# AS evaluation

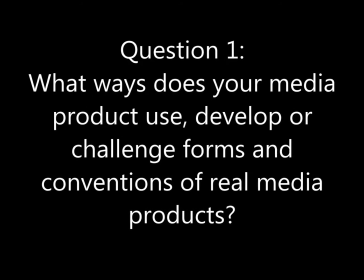0s
Question 1. What ways does your media product use, develop, or challenge forms and conventions of real media products?
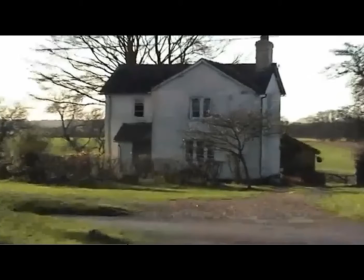9s
Before drawing out the storyboard for our horror film, we researched the different codes and conventions of horror films. This then helped us a great deal when thinking about the sound, editing, camera shots, and mise-en-scene that would go into our film, as we had a better understanding of what other successful horror films included.
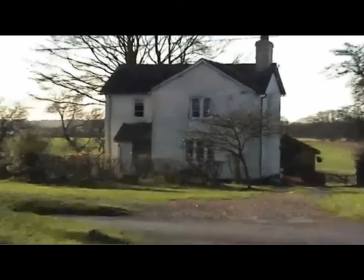25s
The thriller convention is immediately established in the very first shot of our film, which is an old, eerie-looking house set in the middle of nowhere without any surroundings, apart from the bare fields. This scary, ancient-looking house is a typical sort of setting for a horror film.
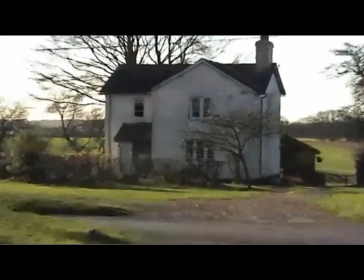40s
The mysterious music that goes along with this shot is also something that is popular in the horror genre, as it builds up suspense and tension in the viewer's mind.
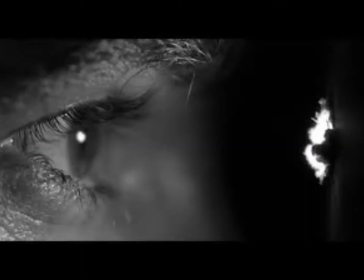49s
We also use voyeurism in our film, which is an idea that we got from one of Hitchcock's most famous horror films, Psycho. Voyeurism is where a particular character is being watched upon by another character, and you see through the person's eyes that are watching them from their point of view.
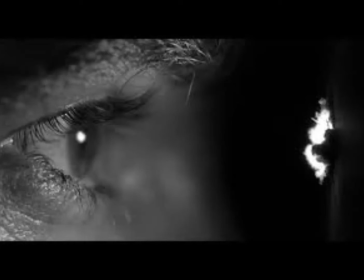64s
This technique makes the audience feel uneasy with the situation, adding to the scary thriller effect.
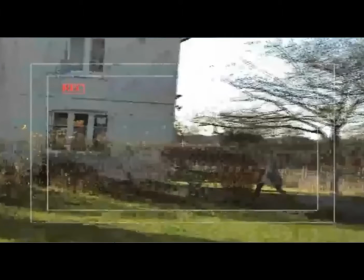69s
In our film, we have two parts of the film that are filmed so that the shots look like you're in the position of the villain, who is holding a video camera spying on the little girl. So from the audience's point of view, we see all the marks and letters on the screen of the video camera, and obviously the little girl through the lens.
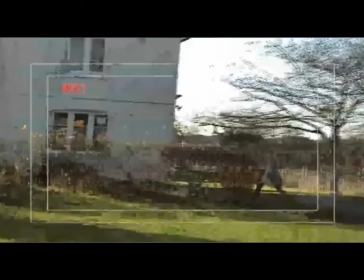85s
This isn't just a standard point of view, we have taken it that extra step further to make our audience feel really uneasy and to emphasise the scariness.
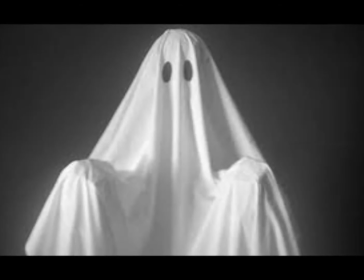93s
A typical character that is used in horror films is ghosts. Therefore, we decided to use a ghost in our horror film.
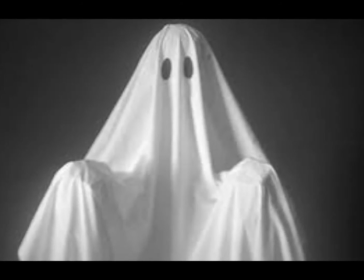100s
We chose to use the ghost as the villain because it brings a feeling of unpredictableness to the audience,
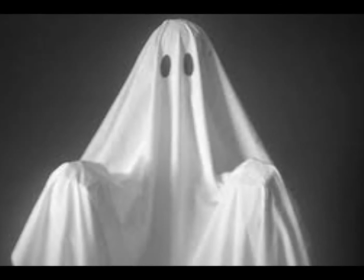104s
as they can't see the ghost, making it have a hidden identity. It's the unseen villain.
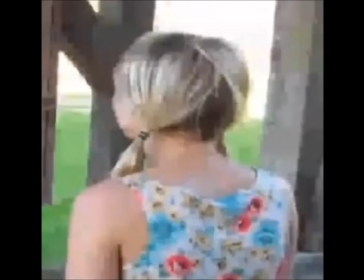109s
You never know when it will appear. Our film challenges conventions by having all of it filmed in broad daylight. Typically, in a horror film, there would usually be scenes of darkness, where nothing is really to be seen that well, which adds to the unknown and spooky effect.
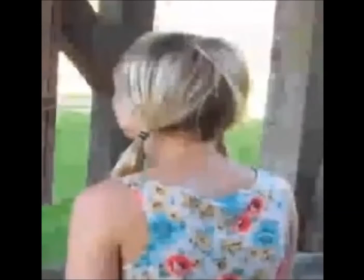125s
We decided not to include this convention in our film, but I think we still achieved this.
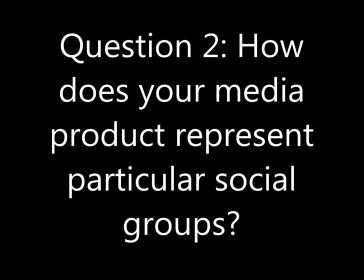132s
Question 2. How does your media product represent particular social groups?
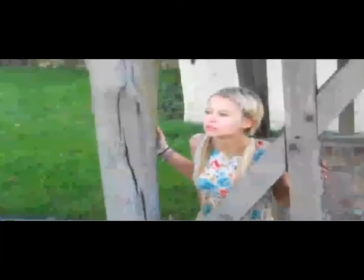137s
Our media product mainly represents young, sweet and innocent girls, ranging from 8 to 10 years old, that are an easy target for evil personalities. We made our main character, who is an 8-year-old girl, look very girly by having her wear a floral patterned knee-length dress. We decided to have her wear knee-high socks with the dress.
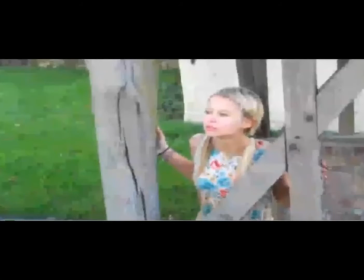156s
We thought of this because we would usually associate knee-length socks with something a schoolgirl might wear within their school uniform. This would let the audience think that perhaps she goes to school, and this would let them guess her age.
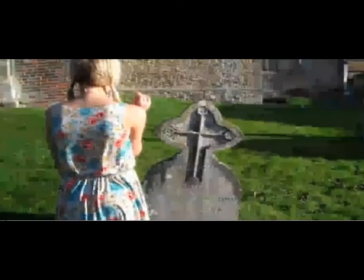167s
We also thought of putting the knee-high socks with the dress as we didn't want too much skin to be revealed, as we thought 8-year-old girls don't go about wearing short dresses and bare legs. Their mums would make sure they dress appropriately. And also this could be uncomfortable for viewers to watch.
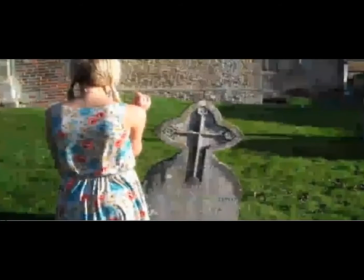180s
We had her wear plimp soles as shoes, which could represent her sporty active side to her personality, implying she's fit and healthy. Also, we put a plait in her hair, as this is a hairstyle you would usually associate with this sort of age group, so this gave the audience a clue as to what sort of age she is.
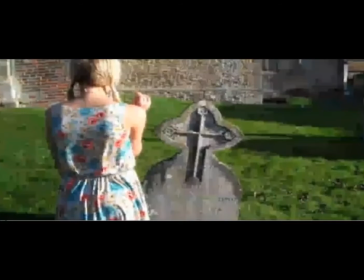195s
The plaited hair added to the sweet and innocent look we were trying to create. This was to engage our audience and make them take a liking to the cute look of this little girl. This overall look of the little girl gave an indication to the audience of the social groups that our film represents.
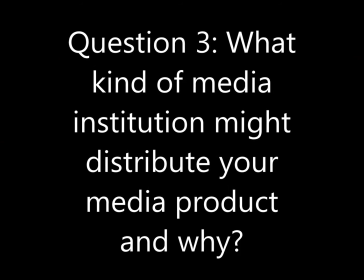214s
Question 3. What kind of media institution might distribute your media product and why? I think that our film would definitely be mainstream. Mainstream films are usually made by major entertainment studios or companies,
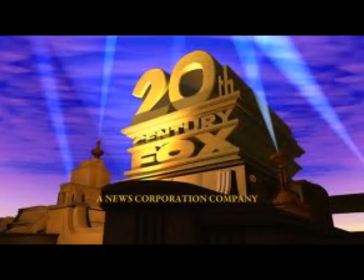227s
such as DreamWorks, 20th Century Fox, and Paramount Pictures.
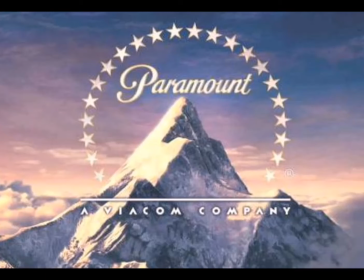233s
Because of better financing, these films can afford more expensive actors, wide releases, and are sold at popular retail stores. Therefore, we have decided that mainstream would be better for our film, as it is more global and well known than an art house film, and our film has quite a large mixed audience.